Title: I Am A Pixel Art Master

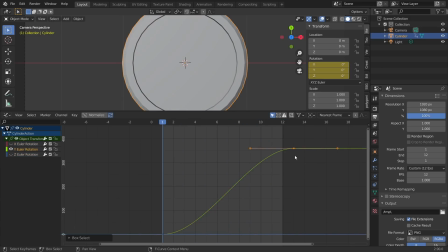It's just a value graph for our Y rotation. What we can do is we can take these handles and scale them by something like 50%, both of these, which will just make it look much smoother so that most of the animation,
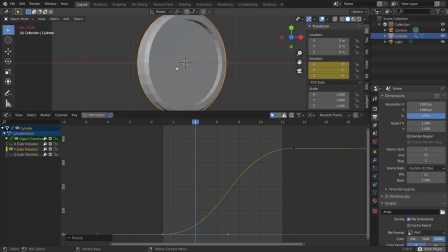is happening in the middle. So it's going to start slow and then speed up and then end slow.
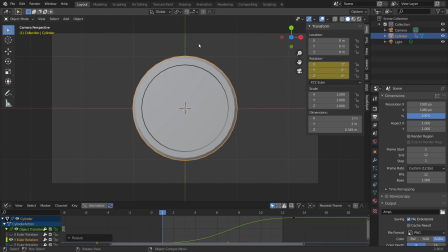So let's actually see what this looks like. Okay, so now we have our spinning coin. Final thing that we need to take care of is make it look like it's made of gold or whatever it is you want it to be.
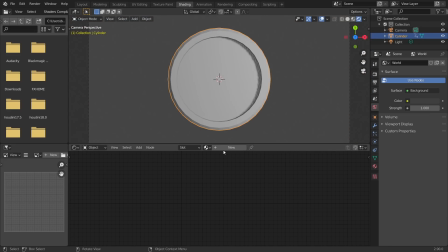So shading workspace, we are going to go back to our camera view and let's make this a BSDF with some kind of gold looking material.
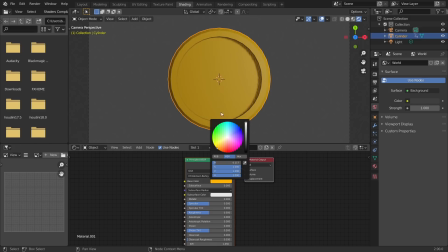So I'm just going to pick something yellow and bright, and I think that's probably pretty good. You can make it a bit shinier, make it a bit metallic. Again, a lot of these details are going to be lost pretty soon once we actually do our conversion.
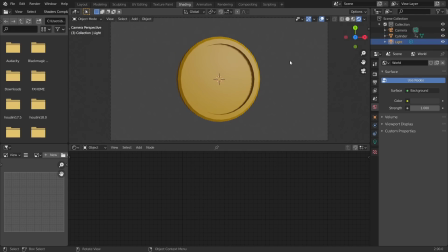So only thing we should really consider is where our light is going to be, because this shadow is going to turn into darker pixels.
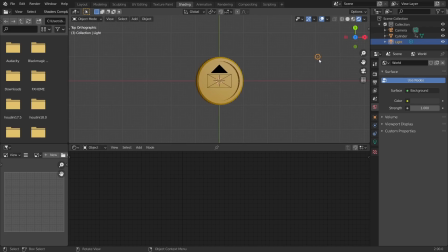So it actually matters quite a bit. So I'm going to position this somewhere where we get quite a bit of shadow. And let's make that so it has a very small radius so that the shadow is very sharp. And then let's also make that power stronger.
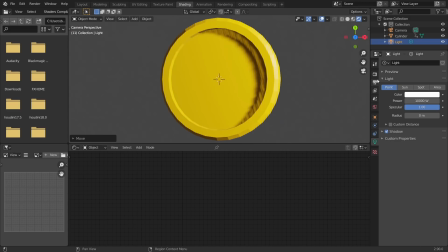And by the way, if your Eevee shadows are looking messed up, whereas your Cycles shadows kind of look fine, right? Here's a good shadow, whereas in Eevee, this kind of is messed up. What you can do is you can go to shadows and then take your cube size and increase this, which basically says Blender, spend more of your resources making the shadow.
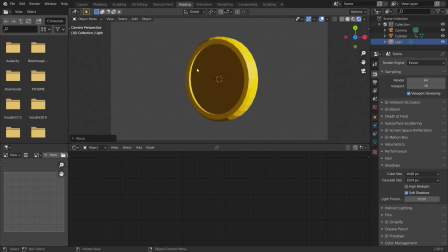Okay, so you could spend more time lighting and making this look good or whatever, but let's say that you have your animation.
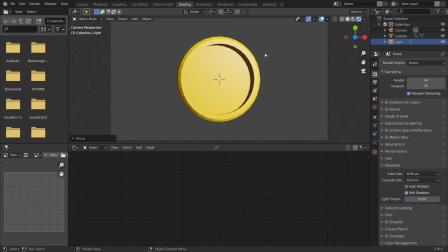The cool thing about this is, again, we have the shadows. We have some of this like specular, so it kind of has this reflection, which will make it look like it's made of metal. Once you have this, basically the name of the game is how do we turn this into pixel art.
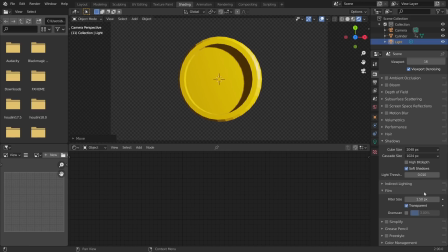So final thing I'm going to do before we are good to render is just set this to transparent so that we don't have anything back here.
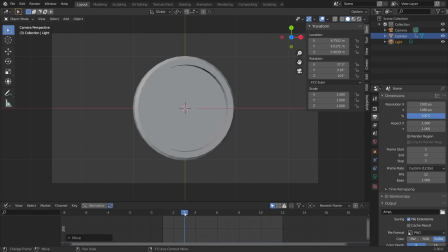And then now that we have our completed animation, we can just take a frame,
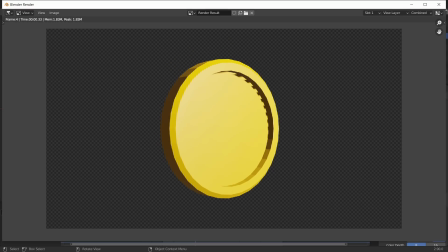hit F12 to render, and we have our base thing, which is still having pretty messed up shadows.
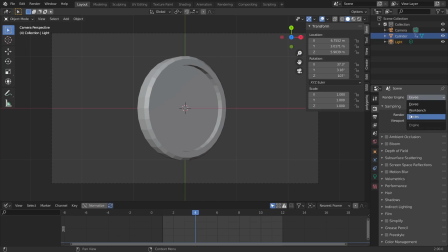So you could either bump up the shadows, or actually in my project file, which will be on the Patreon, I did end up using Cycles, so that's just what I'm going to do.
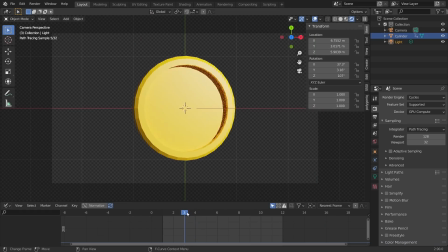But you could have shadows in Eevee if that's what you desire. Okay, so let me just set this up.
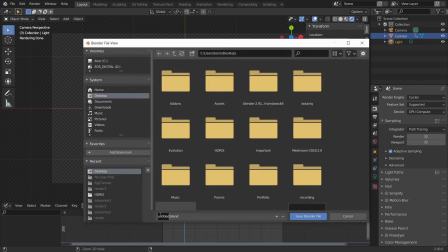Okay, so let's save, call this garbage. That's what this is, render.
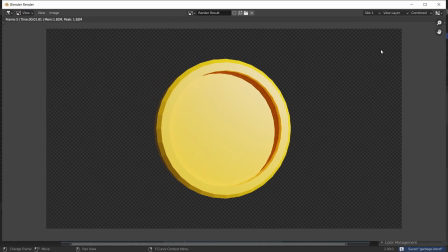We have our base coin. How do we turn it into pixel art in compositing?
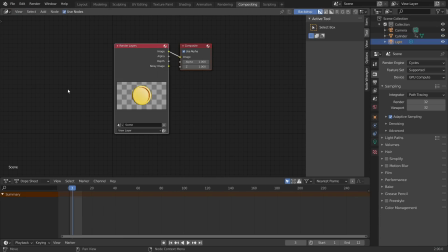Okay, so what we're gonna do is go to the compositing workspace, use nodes, and the name of the game is how do we take render layers,
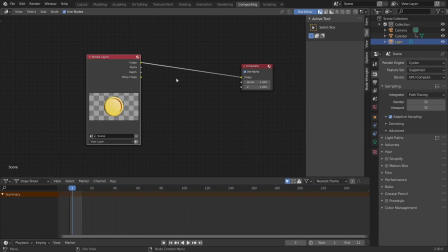take it to composite, and what is it that we put in between to get from here to here that will give us our pixelation,
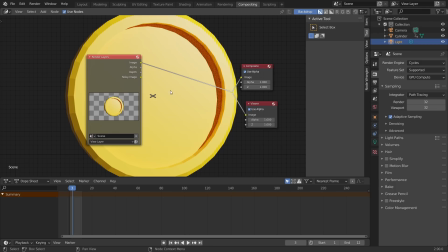okay? So first of all, let's add in a viewer so we can see what we're doing, and here is what we wanna do.
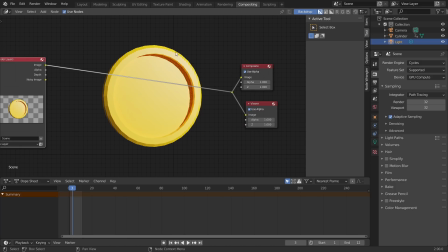So the first step is gonna be our pixelation. This is what takes our image and makes it so that there isn't this kind of high resolution look to it. It's still going to be 1920 by 1080, but it's going to be using blocky kind of looking stuff. So first step is you want to add in a scale node. In fact, add 2 of these.
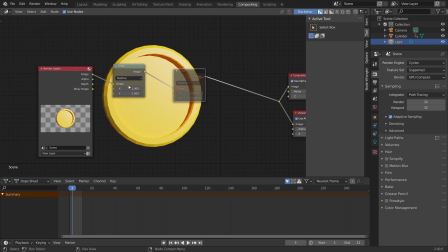Actually, we can add 1 at a time, but let's just mute this. With your first scale node, what I want you to do is make this image very small.
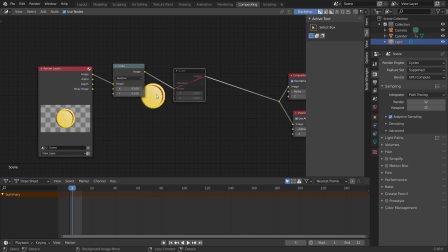So something like 0.1 is going to make this very small. And when we zoom in, you can see that this makes it look pixelated. The smaller that we make it, so something like 0.05, it's going to look more and more pixelated, okay? So this is the first idea.
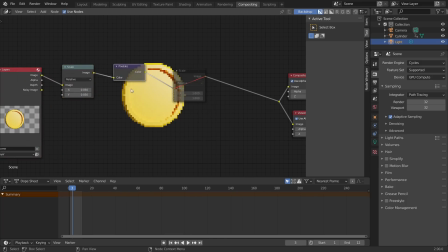We are then going to add in a pixelate node, which basically, it doesn't do anything, but it says, Blender, take what we've done here, our scaling, and keep it like this. This is what it does. So that when we add in our second scale node, we're going to invert whatever we did here.
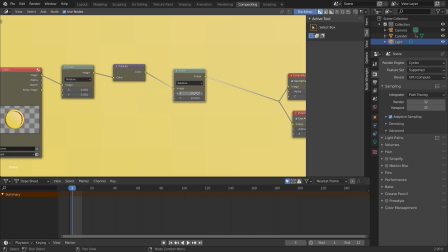So if we make this 20 times smaller, here you make it 20 times bigger. So we blow it back up, and I'm trying to zoom out here.
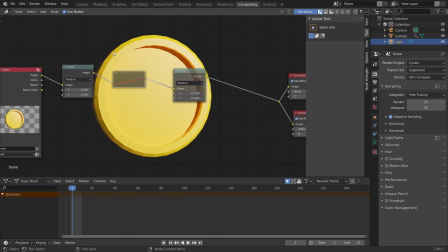You can see this actually preserves our pixelation. If this wasn't here, it would basically be scaling it down, then back up, and nothing has actually changed.
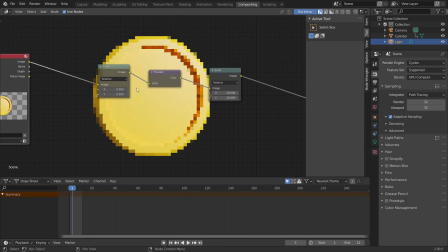So pixelate says, keep it like this. How do we make this procedural? Well, we say this number and this number, which are reciprocals of each other. One is the opposite of the other. We say, don't just plug in those values. We can say we want to make it whatever we want. So for this one, let's say we want it to be 10. So we just say make it 10 times bigger instead of 20 times bigger.
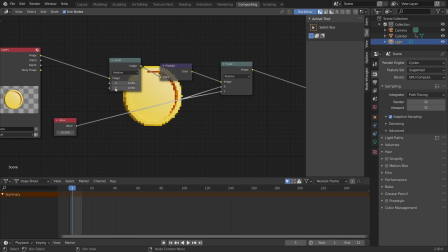And then for the initial scaling down, we make it 1 over 10.